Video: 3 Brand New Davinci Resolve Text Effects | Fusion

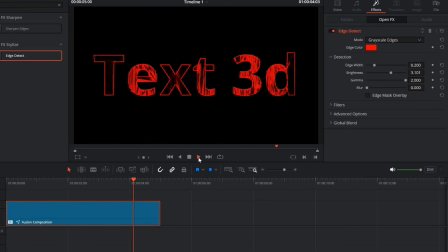8:21 It's already looking strong, but let's add a little extra spice. Drop a glow effect on top to make the edges pop even more.
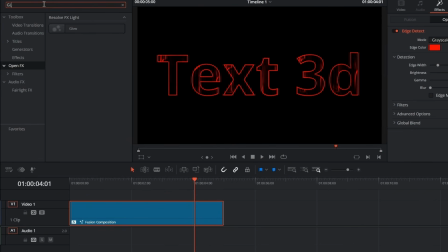8:28 For this one, we want a vertical glow.
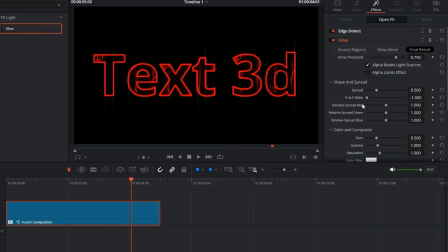8:30 So in the settings, bring the HV ratio all the way down, lower the spread, and raise both the gain and the gamma. Then animate the gamma with keyframes, start at about 1.7, and just before the end, bring it down to 0.
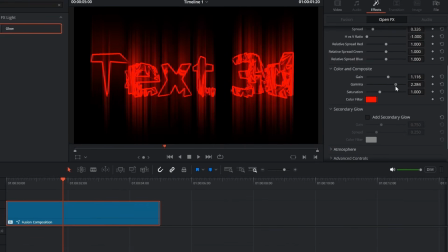8:44 This way the glow gradually fades out for a smooth finish. After a little bit of fine-tuning, our third text effect is complete. And that's it, 3 dynamic text effects created entirely in DaVinci Resolve Fusion.
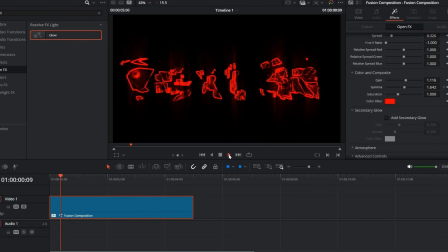8:56 We started with glowing gradients, moved on to bold 3D metallic text, and finished with a dramatic vertical glow effect. Each one can be customized in countless ways, so feel free to experiment and make them your own.
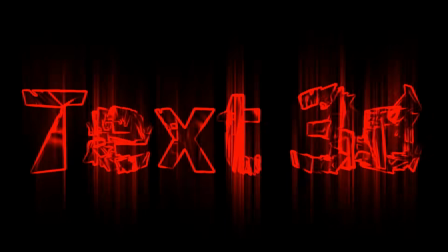9:09 Thanks for watching, and if you enjoyed this tutorial, don't forget to like, subscribe, and stay tuned for more Fusion tricks.